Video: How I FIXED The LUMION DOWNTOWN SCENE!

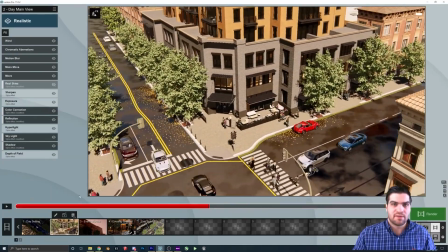243s
This is why I do think it's really helpful to render out like a draft version animation of even like two stars or something like that,
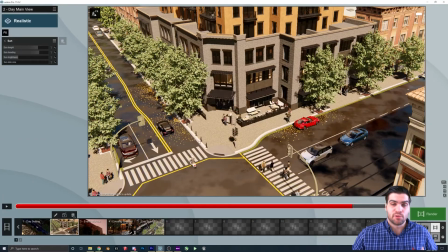248s
just so you get a better idea of the flickering faces before you render out like a 5-star animation and have to do it all over again.
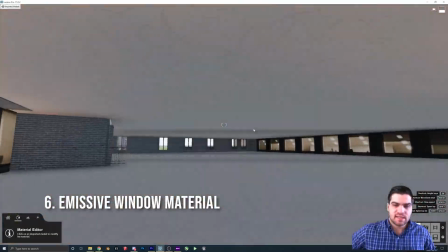253s
So keep that in mind. Something I did think was really awesome about this scene is that for the interior lighting, they didn't actually use spotlights or any kind of Lumion lighting node.
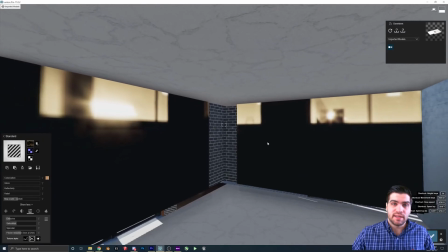260s
They actually just used a picture that looked like a lit up building, and then you can just make that emissive and it gives you a really, really nice effect.
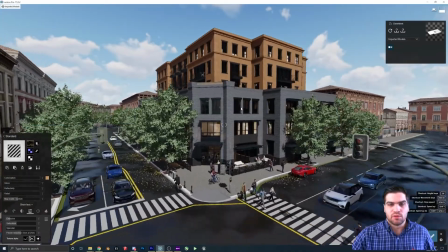267s
So yeah, it's really cool that they added this in, so we just need to adjust that a little bit.
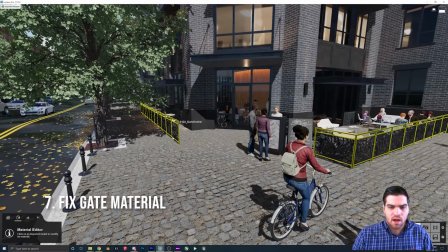270s
This is a pretty minor one, but I just wanted to adjust some of the gates, just because they were a little too rough, I guess.
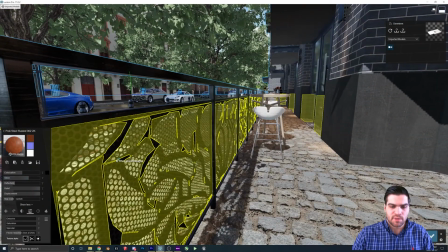277s
Like, I wanted them to be very glossy, especially when we're doing the pan in front of the building, because I think that'll just give like a much nicer effect, and maybe you'll get a little bit of reflections off of it,
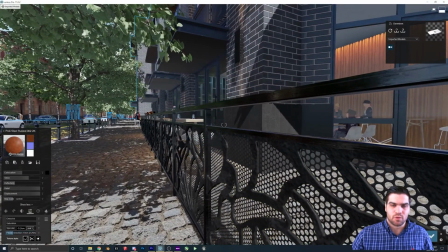284s
and just kind of adds a little more visual interest to the scene.
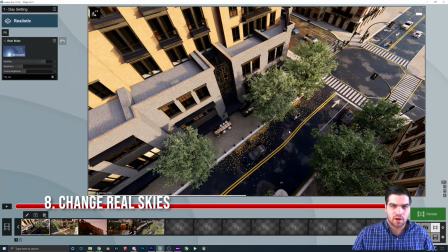287s
One of the biggest things I wanted to change about this clip is I really didn't like how it was like this like foggy, almost like smoky effect that made it look like the like the city was on fire or something like that.
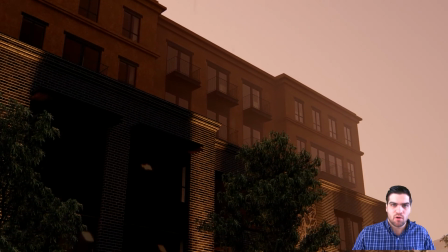296s
So I just wanted to change to a clear skies HDRI because that's the lighting I want. And I am going to be putting in a sphere a little bit later on, which will give us a much nicer effect.
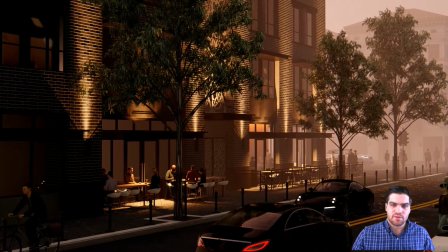304s
But yeah, this is the thing I think I just had to get rid of, even though it's not like originally what they wanted.
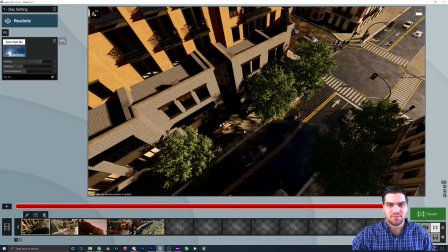310s
I just really didn't like it. So I decided to take some artistic liberties with it. So hopefully that's not too bad.
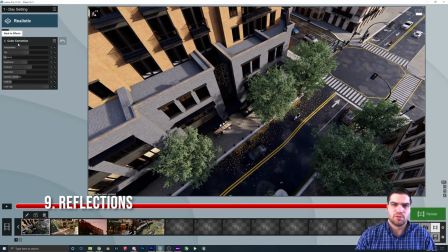315s
So I'm just going to go through here. I went to color correction, just turned down the temperature a little bit because I want it to be a little cooler. It was a little bit too warm for what I wanted.
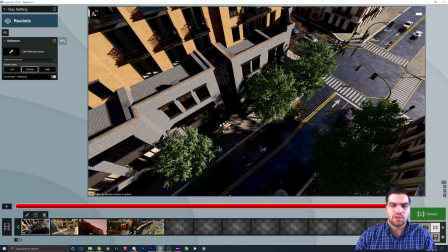322s
The next thing I'm going to do is I'm just going to go and I'm going to adjust the reflection. So first I have to turn it back on because I normally try and work with it off because it does slow down the viewport so much with reflection planes on normal.
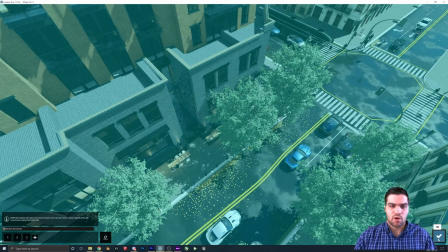332s
But yeah, I think that when I open it up, there's only two reflection planes. But now we need one on the actual ground, which is why I wanted to use that wet asphalt because you're going to get really nice reflections off of that.
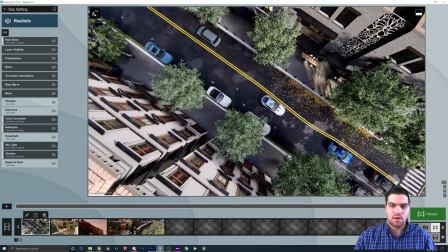341s
And it's going to make a lot more of the scene look colorful and not just this like gray asphalt material.
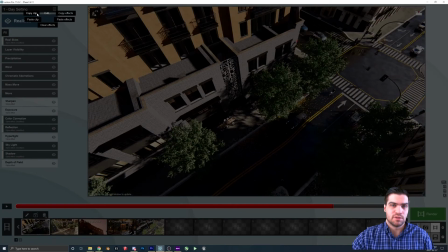347s
So this is one that I think is extremely important to do. Once that one's good to go, it's pretty simple.
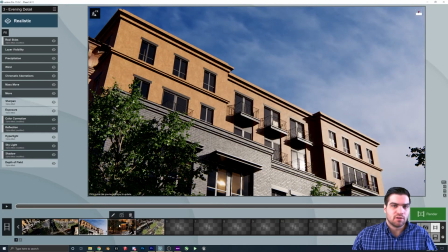352s
We just basically need to go through and I'm going to copy every single clip to, or every single effect to all the other clips.
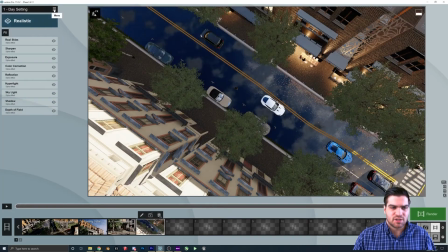357s
The reason being is that I think it just gets a little more complicated when you split them up.
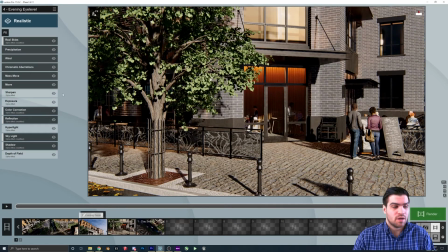360s
I could just put them into the entire movie, which I would normally do if it wasn't already separated up into the clips.
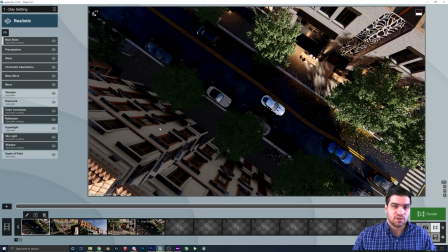366s
That's just going to fix all the move, all the reflections, and everything is good to go. So yeah, not the most optimal, but I think it's going to work pretty well here.
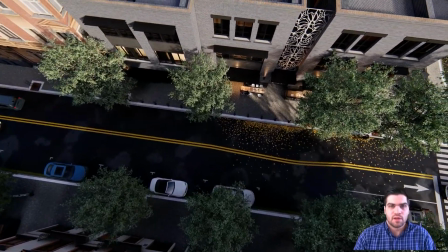373s
So I think we've got to the point now that we can kind of render out our first draft. I just did 3 stars, about 30 FPS, and it took me about an hour to render out.
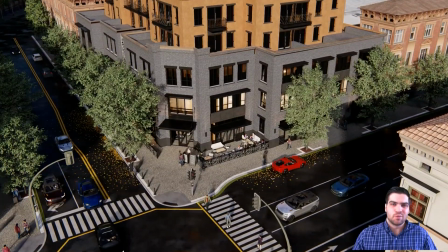381s
The reason I want to do 3 stars is I did want to have a little more detail in just 1 star so the things were a little more crisp.
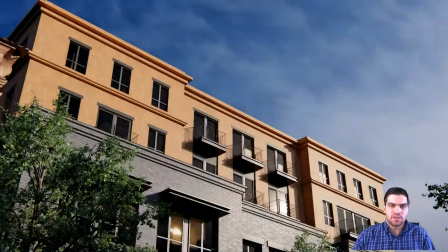386s
I could just kind of tell what's going on, and then that's going to let me just kind of adjust the scene up how I think it needs to be done.
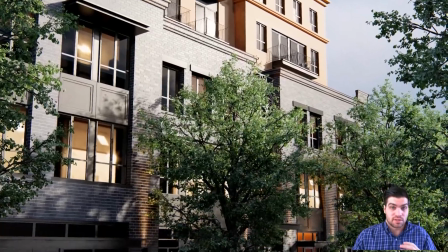393s
I think the one that looks definitely the best is the one where it's panning down the building.
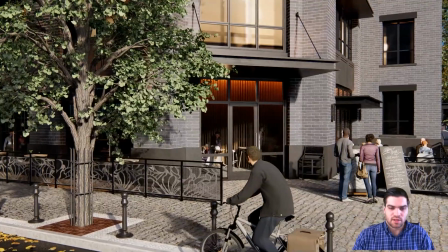397s
You can really see the difference in the original example in the next little clip here compared to that one.
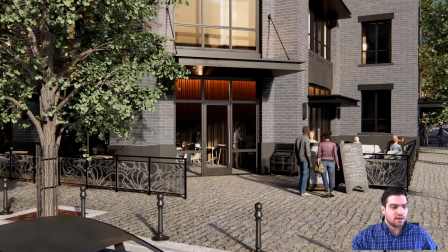403s
So I think that really helped clean up the scene a lot.
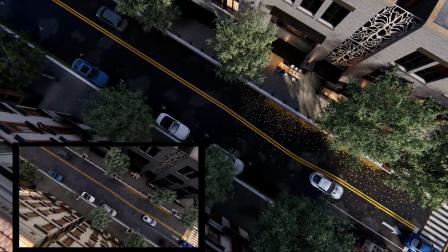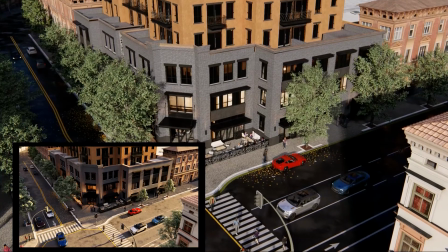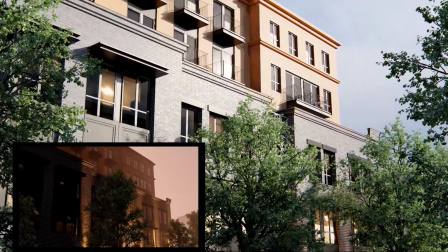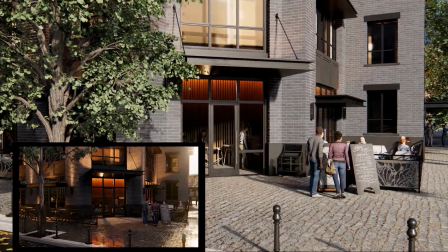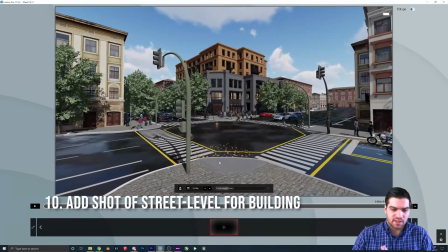444s
So I thought the animation was looking really good. I think we made a lot of progress up to this point.
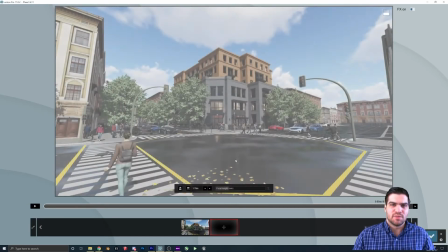449s
But the thing when I was watching through it that I just feel like was missing is almost like a hero shot of the building, like moving towards it.
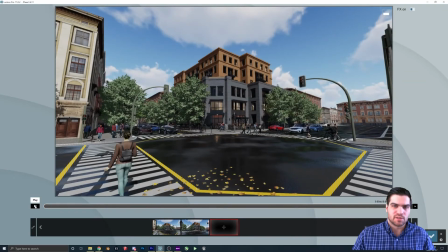455s
You know, the other clips are almost like teasing the little parts of the building. Like, you know, here's like the walkway, here's like the little restaurant area. But I feel like there's no clip that was really just showing the entire building. So that's one that I wanted to create.
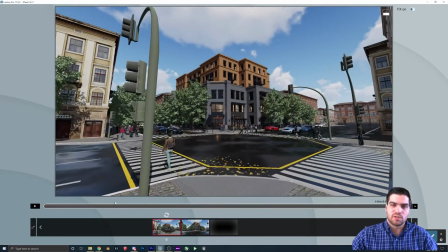468s
Nothing crazy, like 8 seconds just going from the opposite street corner, moving towards the building, kind of looking up at it, because that is how most people are going to be seeing the building.
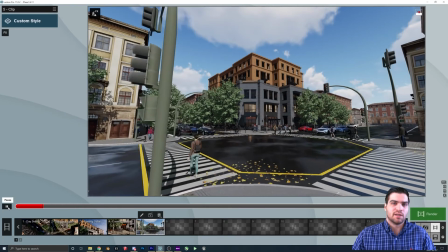475s
So if you're presenting this, you want to have it so that there's like a street level shot looking up and you can see, like, you know, as people are walking by, this is how it's going to look.
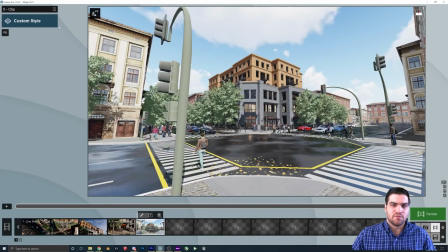482s
So yeah, nothing crazy here, but this is kind of how I wanted to end the video, sort of like the finisher of the whole animation.
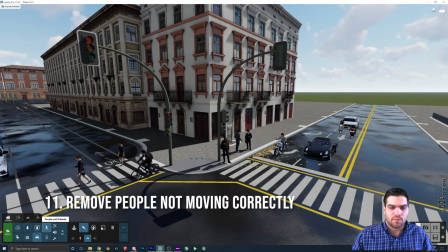488s
There was a bunch of people in the animation move that was just broken.
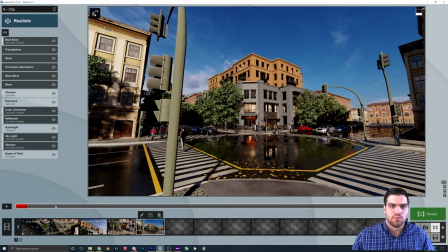492s
So in my opinion, like, don't even worry about this, just remove them and like don't waste time on trying to fix them.
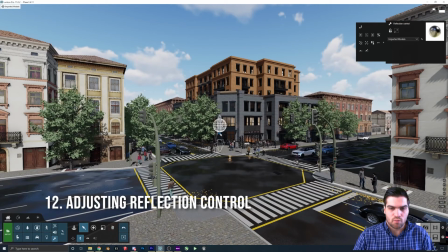497s
One of the main reasons for the flickering reflections in the beginning were that the reflection cube was on the ground.
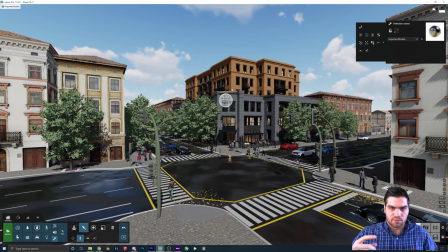502s
And so the cars were driving through it and like there was actually inside of the car. So you're getting these really weird reflections. So what I did is I just removed that one altogether, put my own in, and then dragged it way up in the sky.
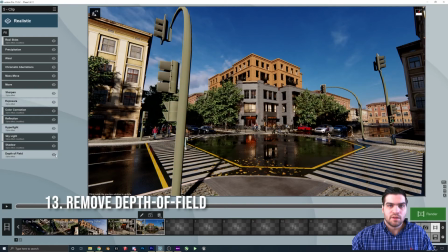512s
And while it's not perfect, it fixes a lot of the problems. The other reason why there was a lot of flickering is depth of field. In my opinion, just get rid of it altogether. Like for these kind of scenes where it just has a tiny bit on, all it's going to do is make the lights like flicker weirdly.
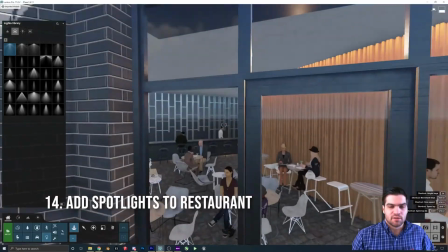524s
So yeah, just get rid of it. Next, we're just going to add some spotlights into the restaurant. I think there might have been some in there, but I removed them.
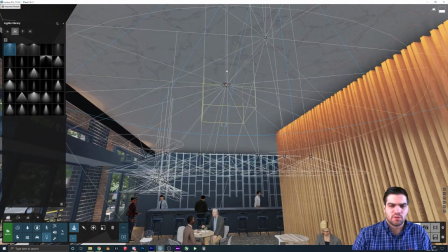529s
So 3 ought to do the trick. Like we're basically just put them in. We're going to lower them to an amount that looks okay.
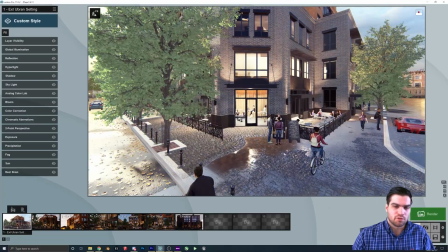533s
And that way we're just going to get some lighting inside of the restaurant, but it's not going to like blow the whole scene out. Because if you don't put anything in there, it's just too dark.
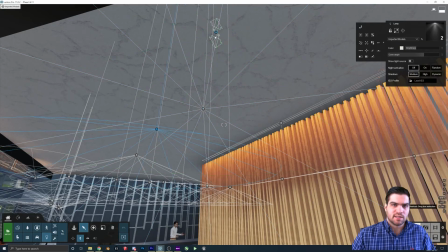540s
And you know, you really want people to know that that is indeed a restaurant when you're showing this in a presentation.
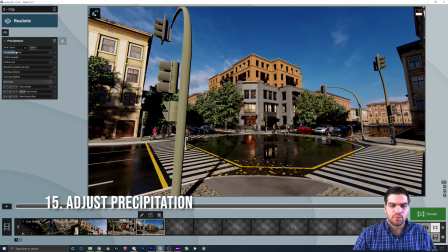545s
I'm also just going to tweak the precipitation a little bit just to get that right amount of rain on the ground.
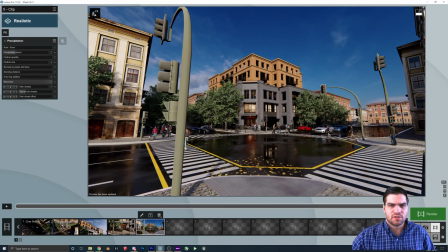550s
The rain just helps add, like I said, a lot of those reflections. So it is important you kind of adjust it. I rendered out another draft.
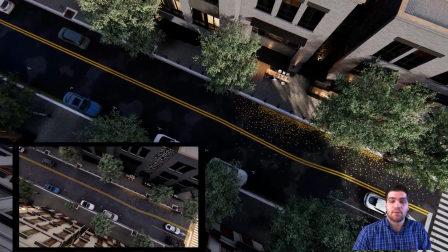555s
So let's see how that is now compared to the first one.
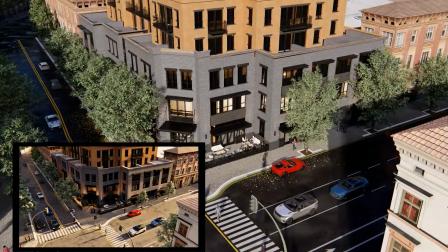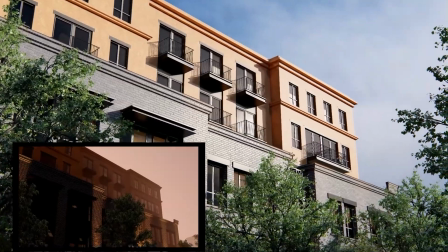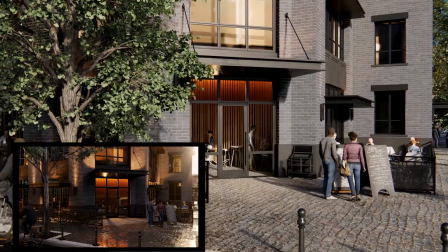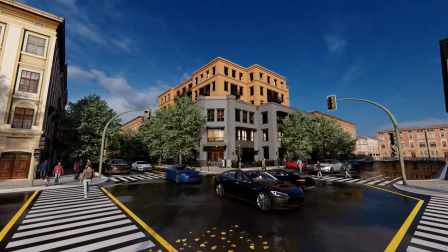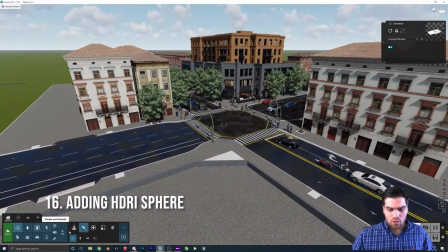597s
So a trick that I do to actually get full control over your sky is I actually bring in an HDRI image,
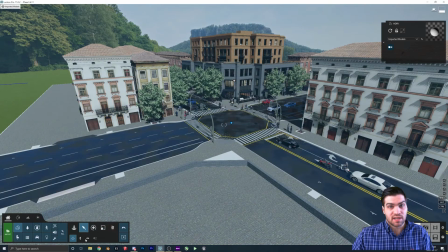605s
and then that way the image of my sky and my real sky's lighting can actually be separate, and I can control both individually.
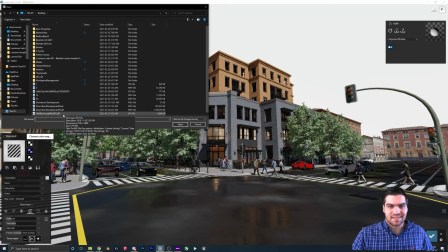610s
Some of you may not notice, but all of the real skies inside of Lumion are actually HDRIs from Polygon.
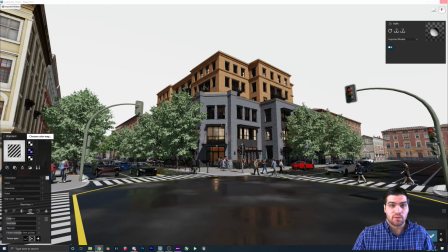616s
So what I do in some cases, I'll just go and download an HDRI that I want to use in Lumion from Polygon, and then I'll get the image, and then that way, as I said, I can actually separate the two of them out. So it gives me more control.
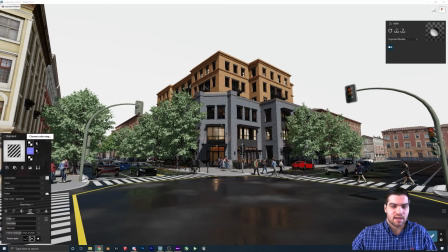627s
Like, I can change the saturation, I can change the brightness, while not affecting the actual lighting, so I can kind of work on both of them at the same time and then not have to worry about getting weird results.
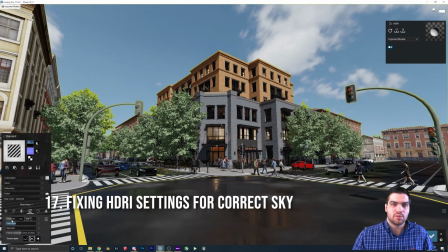636s
Pretty cool little trick with this too is, maybe I'm wrong about this, but it actually seems like you get better reflections with this, because while doing this, it's an actual model, so Lumion will kind of treat it differently. Like,
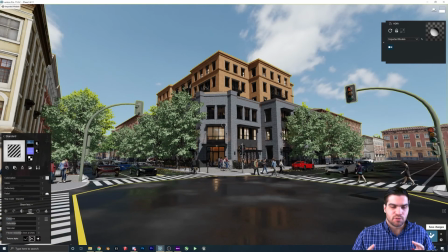645s
I think if you have just a real skies in there, it will not necessarily reflect in the same way as a sphere.
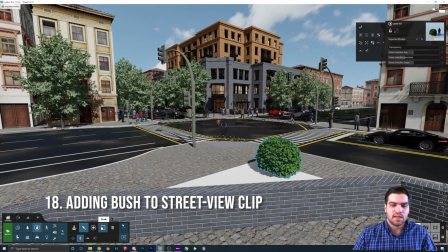649s
Another little thing I wanted to add, just to add a little more flavor to the scene, is I want to put a fine nature bush right at the front of the final clip.
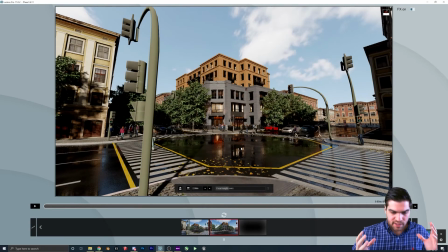656s
The reason being is, as I've said before, like, I think fine nature is probably the best feature of Lumion.
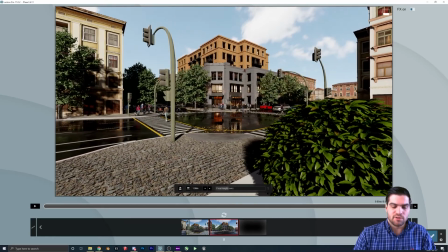661s
Like, they're so well done, they're so optimized. I really like using them, and I find that just having something like that kind of, you know, really puts you in the scene.
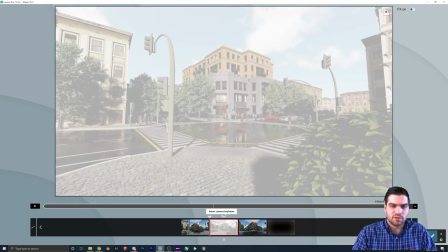668s
So I want the camera to kind of go past it. So what I'm going to do in this part here is I'm just going to put the bush in, I'm going to size it up how I want,
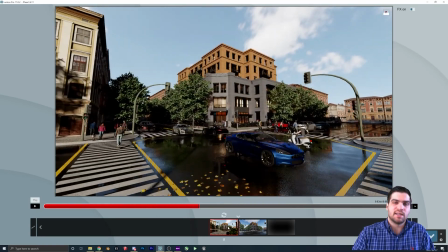674s
and then I'm just going to, you know, set the camera up so that I am getting a little bit at the beginning. And I think that it just, you know, helps kind of distract from other things in the scene.
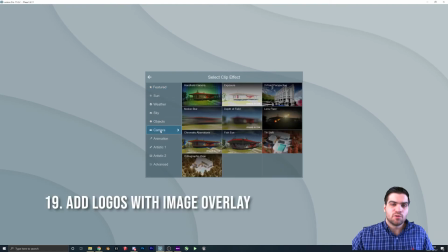681s
It's kind of like a sleight of hand trick. So I try and do that with a lot of different scenes. I also want to include the image overlay so that when we render it out, it's going to be in the bottom left-hand corner.
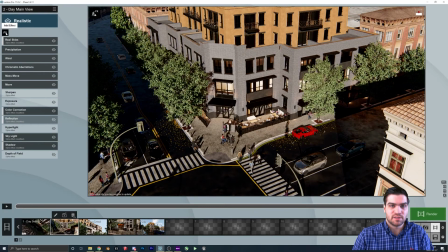689s
Just a reminder, this is 10 over Studio's work. It was just a Lumion example scene. But I think that it's also good that we go to another draft here.
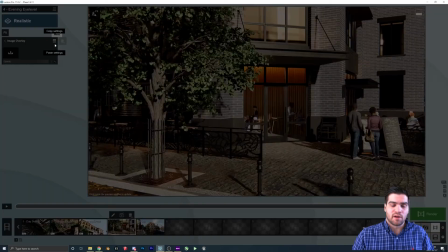695s
So what I'm going to do is I'm going to render out another copy of our final animation with the old one over top of it, and we'll see how everything is turning out.